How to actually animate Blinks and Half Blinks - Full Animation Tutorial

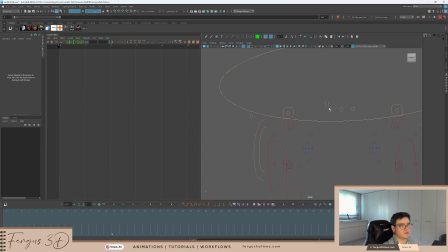I want to animate the individual parts of the eyebrow separately. So the inner and outer. There's this circle controller, and there's one in the middle, and there's one here, which auto animates the eyes.
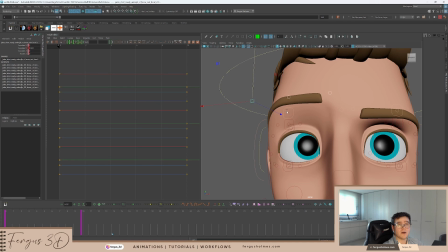This is basically the same as animating the big one. So let's make the same timing again. So we go frame 1, frame 10 to the extremes, and then the extreme, and then the ease out. So we have these timings. So again, this is going to be the same, right?
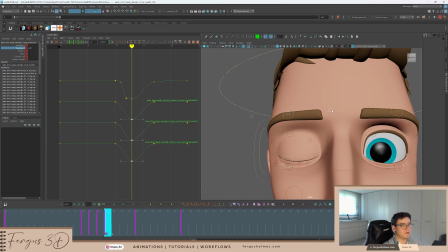We're going to bring down this controller, and I'm going to animate these in the viewport separately, so I have a bit more of a control over the pose. And I think the general rule of thumb for animating eyebrows is if the eyes are closing or the eyes are coming down, then the inner eyebrow is leading. They're pulling the rest of the face down. But if you're raising the eyebrows, then the middle eyebrow that can lead, and you can drag the tips up. It's not a hard rule. You can change this up and do what you want. But I think if you don't know what to do, that's a general rule of thumb.
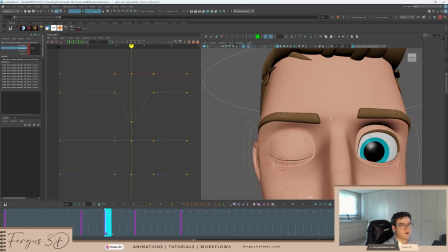Just do that way, and it looks nice. So I want to also make sure that when you are bringing them down, they're gonna come in as well.
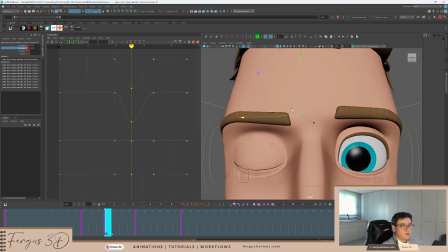So you drag it in a little bit, not too much, just a little bit. This might actually be too much, to be honest. We can see.
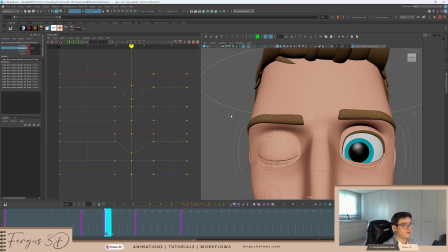And then we're going to go back to the graph editor to make sure these ease outs are still being applied. More. And then we can also potentially bring this down a bit more as so it feels a bit more compressed.
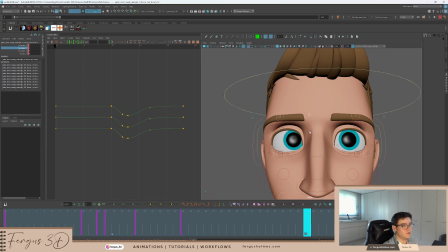Right, let's have a look at what this looks like. Cool. Yeah, so that feels okay. So the translation X is clearly broken. There we go. Yep. That needs to be a bit softer because it's coming being a bit too harsh right now.
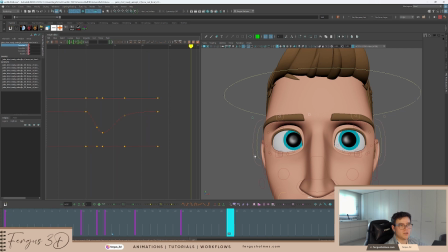Okay, so that the actual motion is there. We can do the timing later, as I said, but the motion is there.
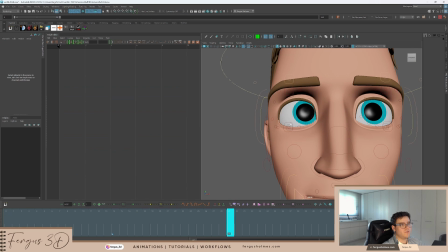Cool, and let's also do the same for the cheeks. Now, I know that if you look at this controller, there is actually the extreme on the frame 12. I'm actually going to copy the timing for the upper eyelids, though. Because I want the compression to happen at frame sort of 13, and this is still going to be compressed together.
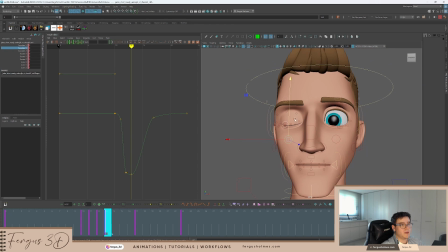So if you imagine that this is one big piece, which is kind of true, it is one big piece. You've got the whole thing here, one big piece, like sunglasses. The compression happens this way, right? So even if the middle bit is still going to go down, the overall eye mask is going to be still going up.
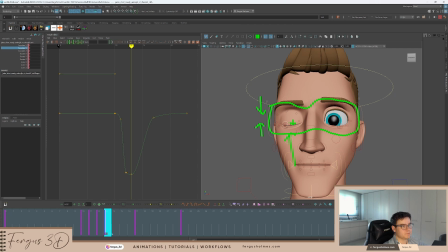So I'm going to compress the cheeks using the upper eyelids timing. It just helps with, I guess, making things feel connected still. So I'm going to do that. So let's look at the cheeks and then set the timing again.
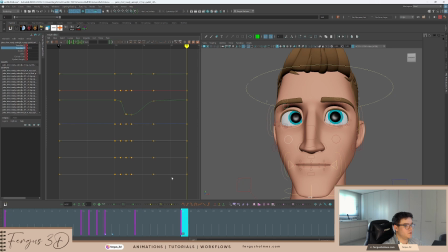So from 13, 17, and 23. Cool. Again, let's animate this time. So let's go to the translation Y, go to frame 13, and it's going to come up, right?
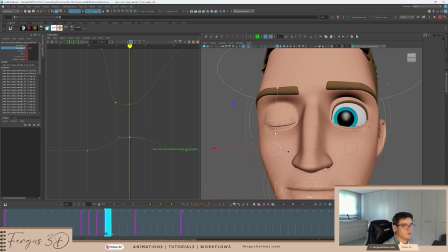Let's do it in the viewport. So, let's select both, select one.
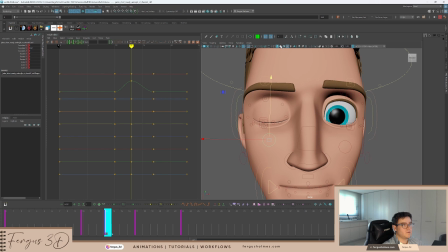Sometimes turning off texture mode helps a little bit. Oh no, that's now this rig is pretty okay.
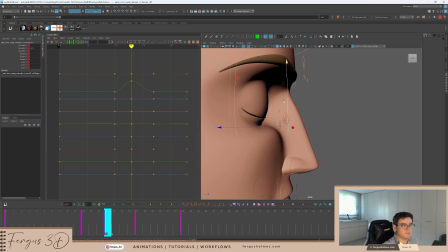Now also over animating is something you can do, so making sure it is actually moving. It's always easier to over animate and then make it smaller than it's to go small and go big. So always over animate if you're unsure, you can take it back later. Let's get this timing as well, ease out.
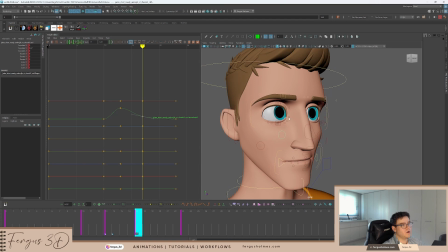I mean, I know also, I'm aware that people might be saying to me, oh,
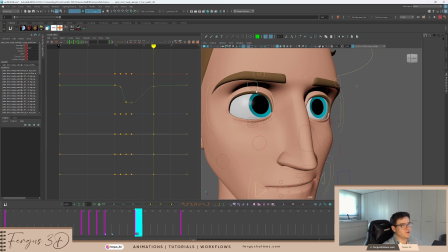you can just copy and paste the curves, like, you know, Control Z and Control V, like this. I know you can copy and paste curves, but for this tutorial, I want to make sure everything's done manually, so you can see how I think.
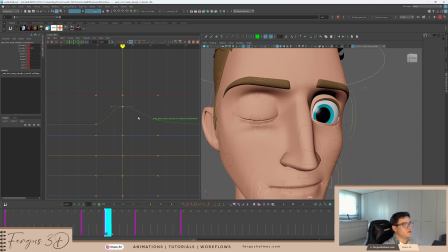Okay, so that's obviously too much, isn't it? There's way too much. Let's bring it all the way down, and then move this down as well. Oh, this one.
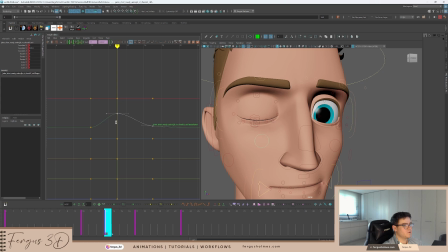I think it's still too much. It's down. Let's back up. Let's have a look.
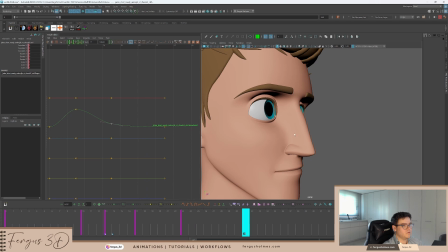It's so subtle. Yeah, it's so subtle, but you can feel it. It's so subtle, but you can feel it.
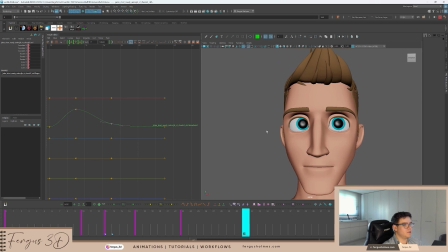Cool. Okay, so I think now, at this point, we actually have the main parts of the blink.
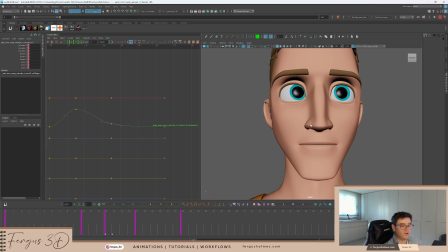If I was doing a full animation like you saw in the other video, then I would definitely animate the mouth and the nose,
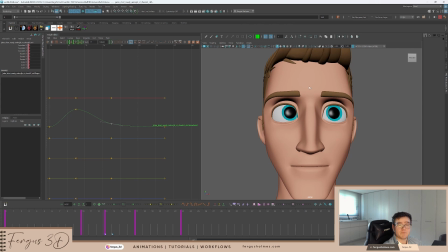and I would maybe do a different face pose, but I'm just focusing on the mechanics of the blinks. I'm going to ignore the mouth for now.
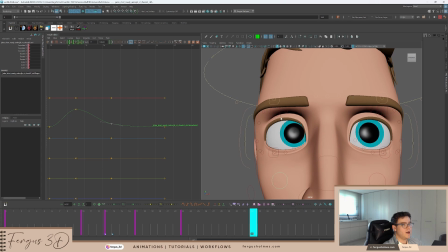Cool. Okay, so let's do some timing changes now. So, I like to try and offset things going out.
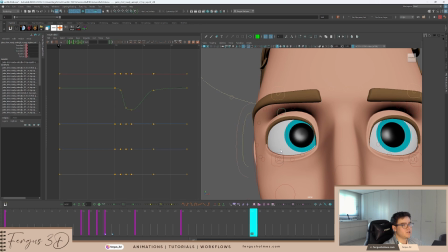So let's keep the eyes the same, of course. Let's look at the black controls. Offset. Okay, so I haven't actually animated the bottom black because I don't think we need to. So maybe we should. Let's do the cheeks and this together. I think this should be the same. So copy this.
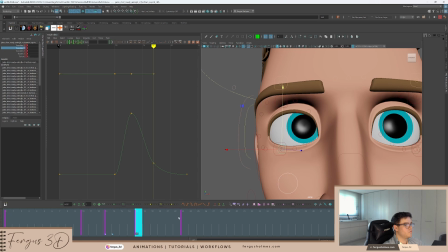14. I think this will be very, very subtle.
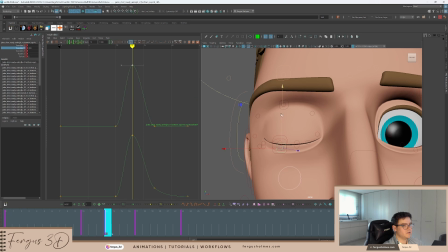So let's do this tiny change. A really small change.
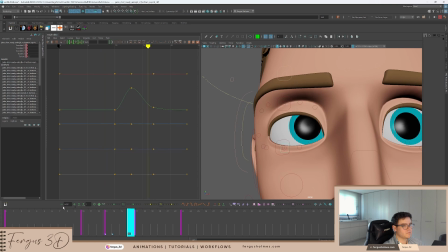Yeah, maybe. Just see what that looks like. I know it looks nice, but better.
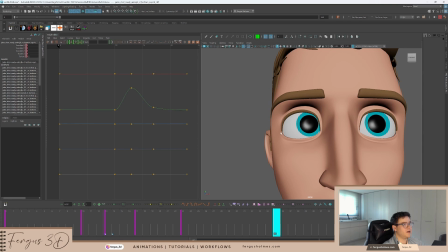Okay, cool. Okay, timing. So, yeah.
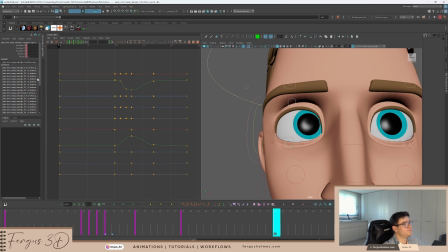So I think if you take these controllers and you offset by 1, this,
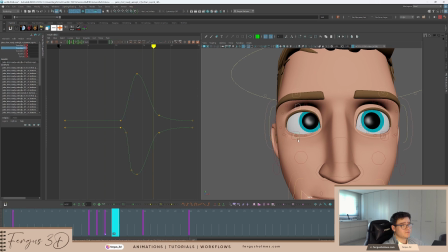it's gonna feel too disconnected now. Yeah, you see how they're separate and they don't feel like they're actually working together. Like when this moves down, like this is still up here, which is gonna be strange again as it's already moving. They should be fairly similar.
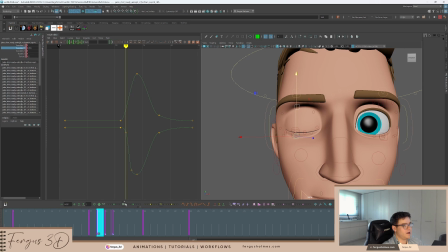So Animate does have a trick for offsetting by half a frame, but that obviously isn't possible in Vanilla Maya. So I'm going to do Vanilla Maya first and show you how you can do it later. So in Vanilla Maya, all I would really do is use the graph editor.
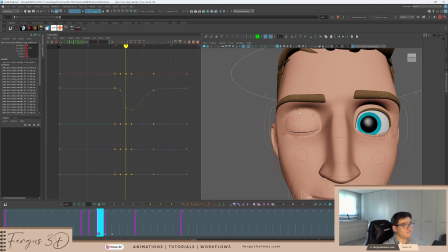And I would go into this curve for the black one, and I would just change it manually. So I want this to kind of start a bit later. Maybe you pull this up, maybe bring this down a bit. And you can potentially maybe offset this 1 frame by 1 frame, which means it's still going to close rapidly.
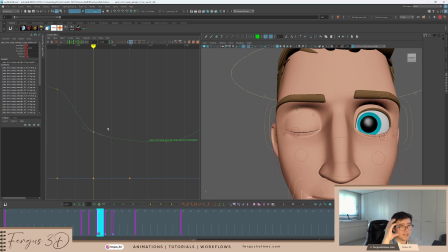So it's not like it's not following. It is following the eyes, but it stays compressed a little bit longer. And then maybe this one you can actually ease out quicker to catch up to the top. Again, you got to play with this. Each rig has different timing. You can see how it's offset now by a little bit.
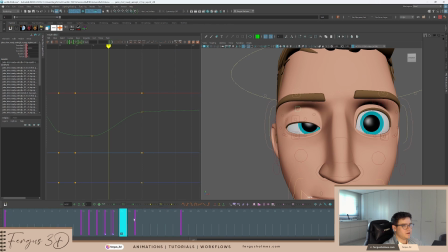It's hard to see, but it is. See, yeah, see how on frame 14 it sticks as the eyes open, but then it still follows and matches at the same time.
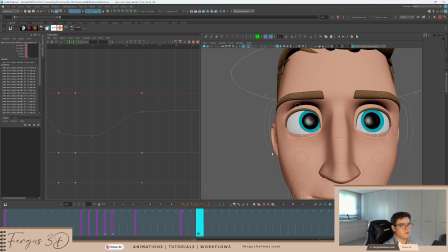So you can feel that if you play at speed. Cool. And I think let's go up to the eyebrows now.
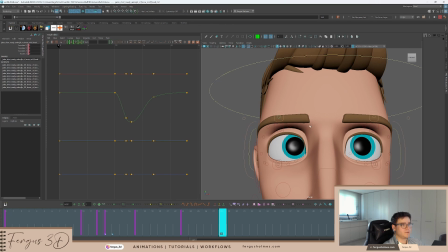So the eyebrows are a bit different and a bit tricky sometimes, because I want the eyebrows to also be separate from themselves. That makes sense. So they have to be offset from the eye, either faster or slower, as in later or earlier, but also offset from each other. Because again, if I move them all together, it's going to be one big line, which doesn't feel nice.
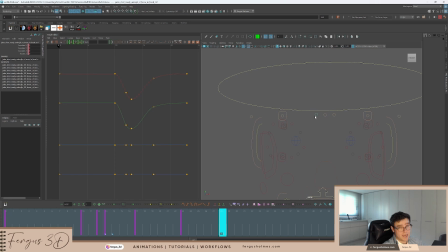So as I said, I want the eyebrows to be dragging on the way up, and I'm going to actually stick to that the whole way through.
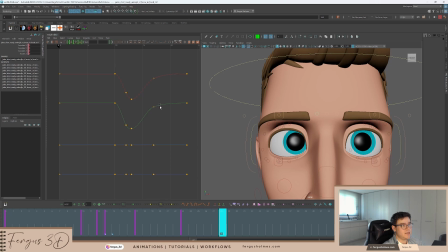So I think I can take the inner eyebrows and offset this by 1. Now, as I want the inner eyebrows, so the middle eyebrows, I want them to lead on the way up. I'm actually going to have this sort of anticipate the motion. I'm going to put this back by 1. So behind.